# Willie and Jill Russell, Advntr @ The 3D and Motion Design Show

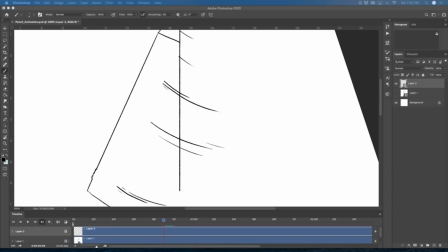So they're kind of like more abstract and more goofy looking.
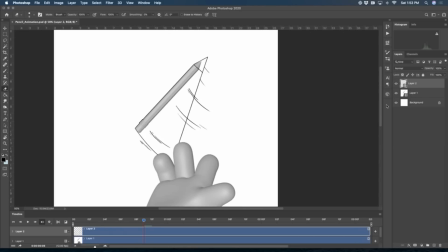And it looks weird at first when you're just drawing it single frame, but when you play it back,
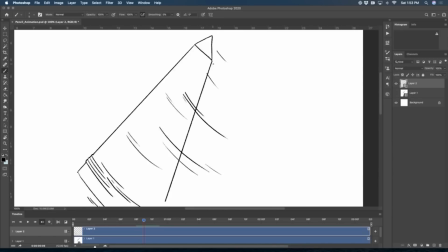it really adds and makes the pencil really feel like it's moving and flipping up in the air.
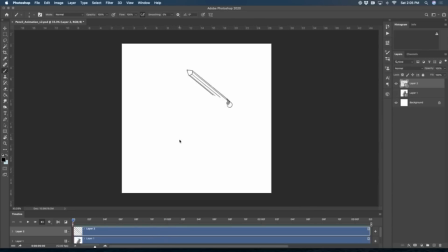And along with all of the smear frames,
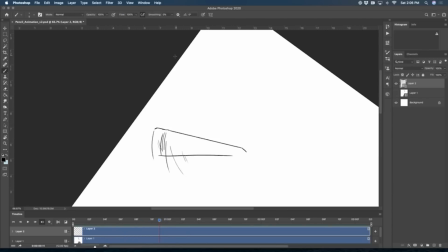I also add little lines because that added to more of the hand-drawn feel and exaggerated all of the movement that was happening.
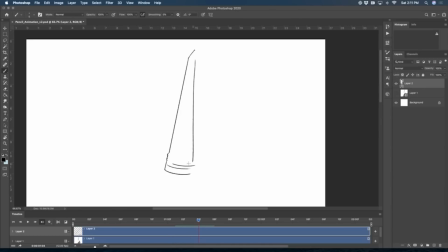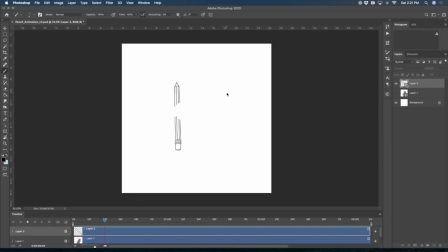Once the pencil is fully animated in Photoshop, I'm going to export these frames as a PNG sequence with alpha, and we will take it into After Effects to composite it with Willie's lit and textured 3D render.
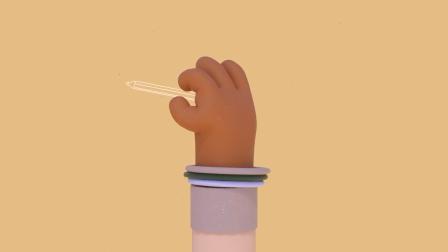And voila! Here's the final piece. We think it turned out pretty cool. Combining the quirky 3D hand design with a more hand-drawn element, like the pencil, made the final product pretty interesting and unique.
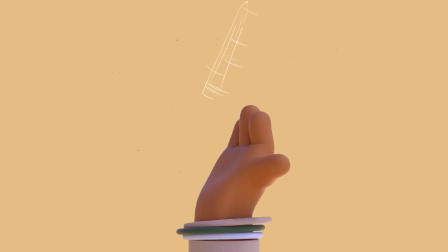Trying to marry two contrasting styles is never easy, but we love to experiment with more and more ways to blend the two in a cool way. Wow, what a journey. We hope you guys learned a few new tips and tricks today. Remember, it all started with just a concept and a quick sketch.
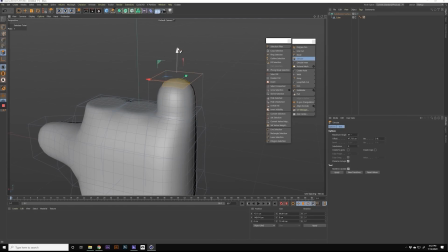We then learned some box modeling techniques to create a fun hand, and we even rigged that bad boy.
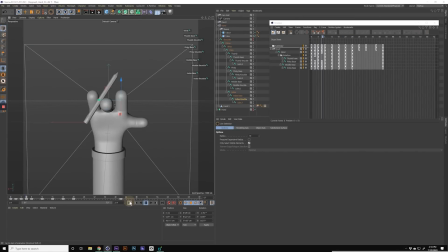We also went over using hold frames and key poses to break down a complex movement into simple, digestible parts.
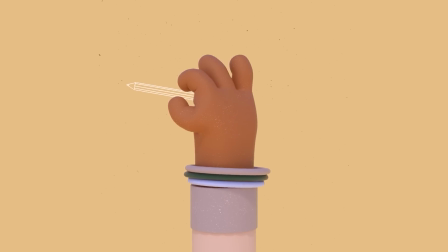And that got us to here. So thanks for being here, and now we can open up the floor to some questions.